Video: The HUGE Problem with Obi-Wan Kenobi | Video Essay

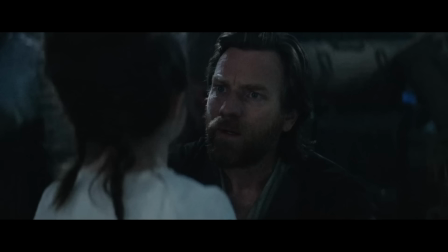1226s
Wait, did I miss something? There's a cutaway to Owen and Luke, and then we cut back to Leia yelling angry at Obi-Wan?
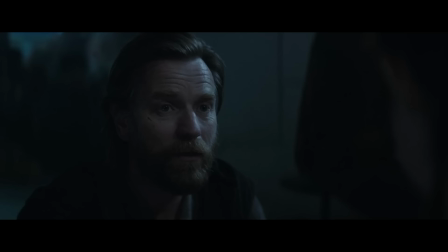1235s
What? It's almost like an entire scene had been lifted from this episode. and that's not the first time this had happened.
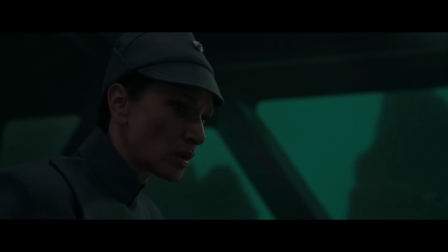1242s
Back in episode 4, too, it felt like entire sequences were lifted in order to just progress the narrative, which, again, has been an issue throughout this entire show.
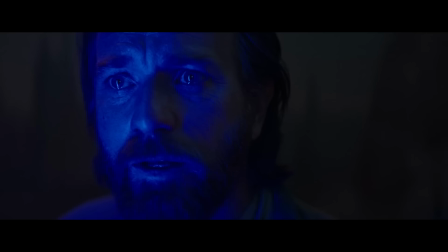1251s
The scene placement, or lack thereof scene placement, is so bizarre.
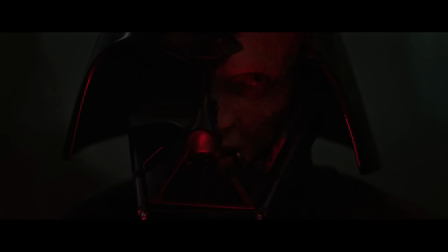1256s
The thing about Kenobi that puzzles me the most is that, while the broad strokes of the story they're telling are good,
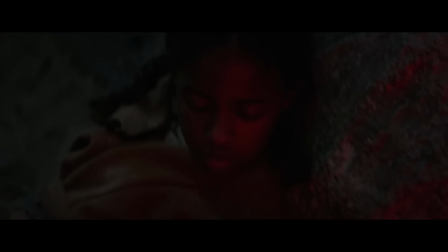1262s
you know, they're hitting the emotional beats for the most part,
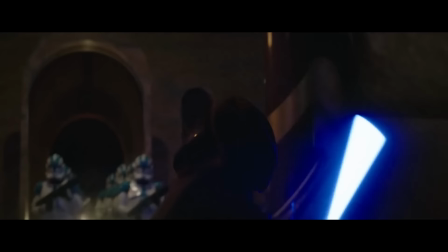1265s
the series is faltering in the departments where you would think a Star Wars movie or series would succeed.
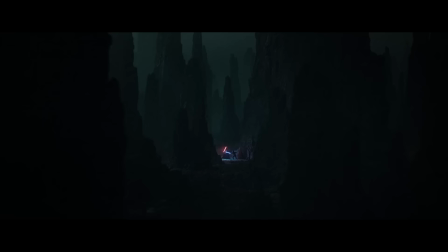1273s
The production, the pacing, the camera work, all of this stuff. The music, for God's sake.
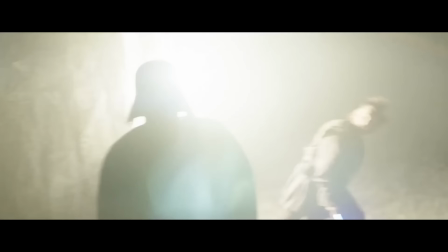1278s
Like, John Williams' Obi-Wan theme is fucking great, but the rest of the time, the music just feels like background noise.
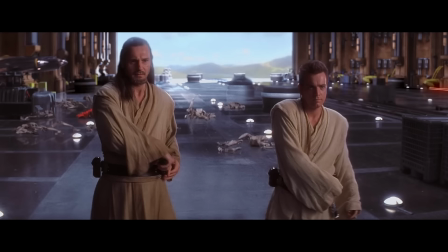1284s
Music in Star Wars is a leading character, so fucking go with it.
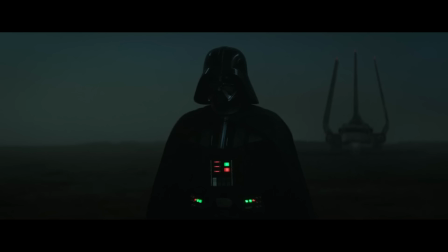1289s
Anyways, from there, the episode almost constantly hops between the two storylines from that point forward.
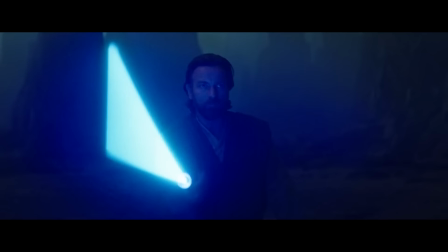1295s
Really, this episode should have just been all about Kenobi vs. Vader. and then wrapped up the Reva storyline in the aftermath.
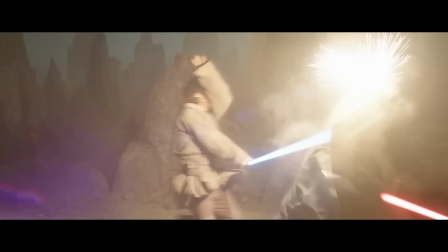1301s
That would have allowed each plot thread's conclusion to stand on its own. The climax of Obi-Wan is essentially lifted from the climax of Revenge of the Sith.
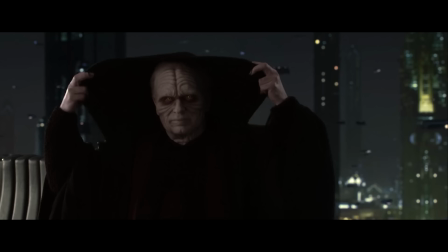1308s
Hell, the entire finale is really structured like the climax of Revenge of the Sith because prequel nostalgia.
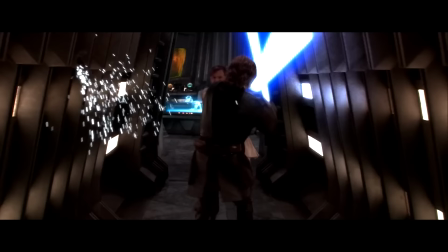1315s
And look, I'm a prequel fan. I like to be serviced with that kind of nostalgia, but at least make it work.
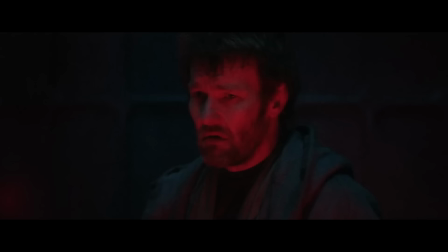1320s
Don't just do the cross-cutting for the sake of cross-cutting. When we cut back to Reva hunting young Luke, Like, yeah, there's a bit of urgency. Yeah, there's, you know, stakes involved. But we also know that she's not going to kill Luke because it's Luke fucking Skywalker.
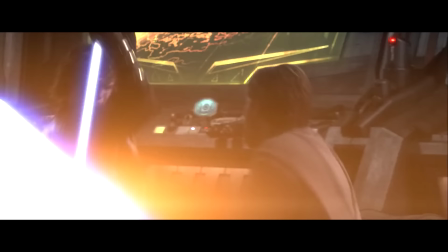1334s
So it feels like a needless attempt to imitate the Obi-Wan and Anakin duel versus the Yoda and Palpatine duel.
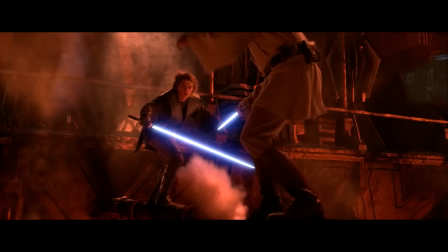1341s
The reason those duels were intertwined during the climax of Revenge of the Sith is because Anakin and Obi-Wan are fighting for the soul of Anakin Skywalker.
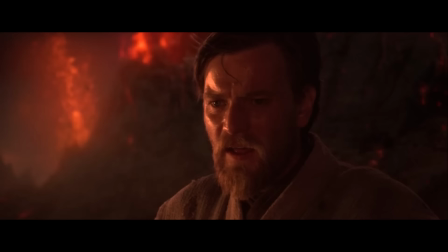1349s
We know it ends in tragedy, but still, we need to see the tipping point where Anakin fully gets engulfed by the flames of the dark side.
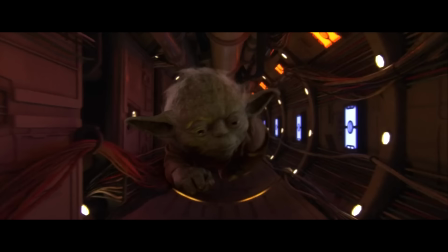1357s
And so that fight has a lot of emotional weight behind it, even if we know where it's going.
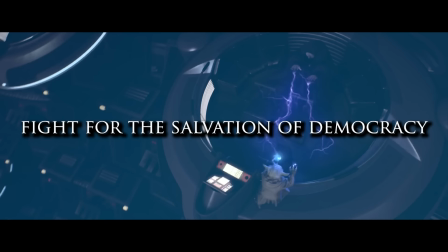1363s
When it comes to Yoda and Palpatine, that is quite literally a fight for the salvation of democracy.
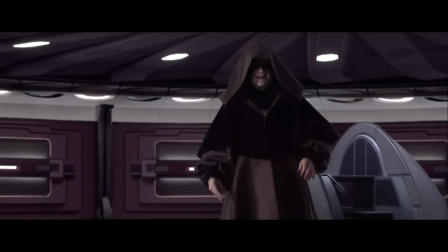1369s
Yoda goes to take out Palpatine and destroy the Sith and the dictatorship and fails.
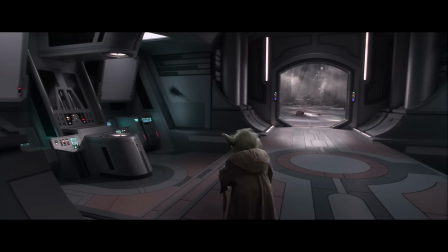1376s
Both Obi-Wan and Yoda are on a quest to try and salvage as much of democracy and the Jedi Order and the light side as they possibly can,
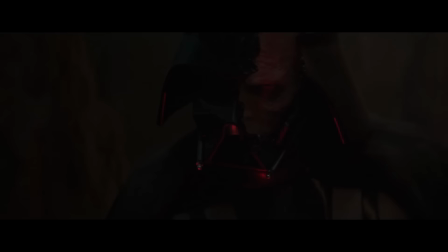1385s
and they fail. When we get to the climax of Obi-Wan, one duel has a lot more emotional weight to it. The rematch of Obi-Wan versus Vader, then Reva hunting young Luke,
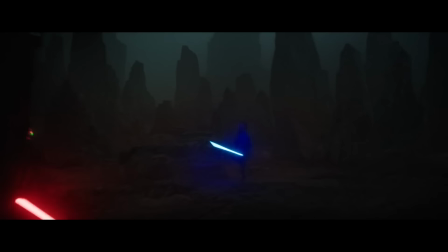1396s
who we know is going to be the person who comes and saves Vader at the end of Return of the Jedi. And also, the pacing of each section is so disconnected. Every time we cut back to Reva, it just all but halts the momentum that we have from the Vader and Obi-Wan duel.
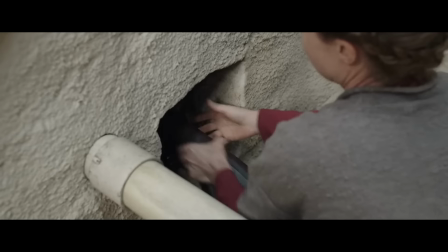1410s
Now, all that being said, I do, however, like Owen and Beru standing their ground and protecting Luke at the farm.
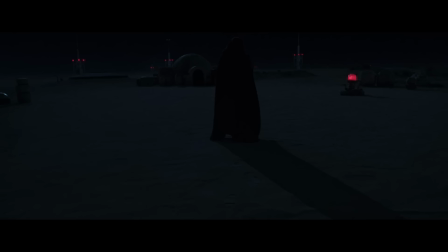1416s
Not running, but instead digging in and protecting what they love. I might not like the execution, but I do like the idea.
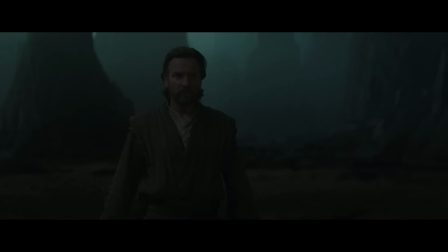1423s
Vader's arrogance, ego, hatred blinds him, especially in this last fight.
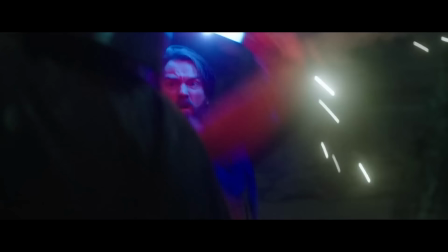1428s
Ben is able to use that as a tool to his advantage. He always had the high ground over Anakin.
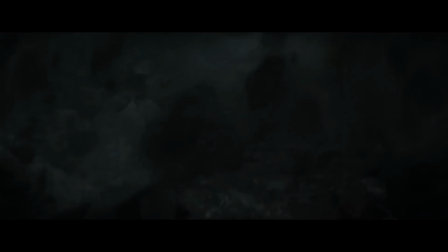1434s
Even when Vader gains the high ground and traps Kenobi, Kenobi still pushes through with hope for the future.
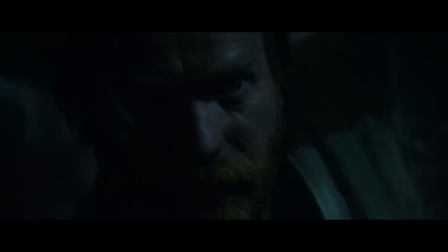1440s
The moment where Obi-Wan sees flashes of Leia in Luke, giving him the strength to escape his tomb was so satisfying and felt like an earned payoff to having Leia be
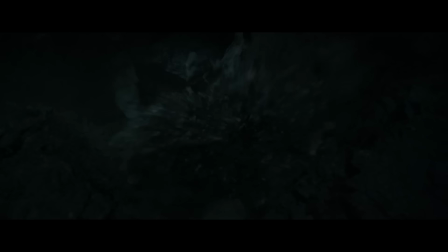1449s
in so much of the show to her being the thing that allows him to hang on to the good that was in
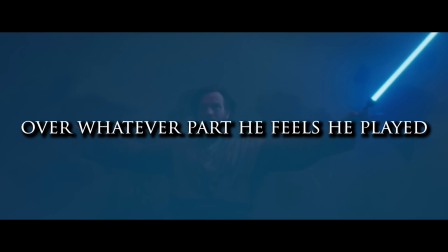1455s
Anakin while moving on from his guilt and shame over whatever part he feels he played in his fall to the dark side.
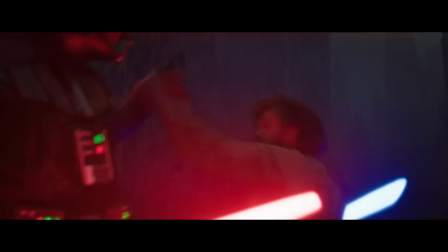1462s
He escapes because he is now fighting to protect something, to protect it, rather than for the promise of victory alone.
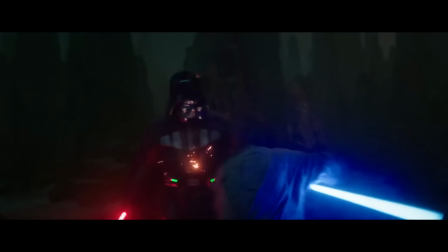1469s
And of course, there's the very final moments between Kenobi and Vader that are some of my favorites out of the entire series.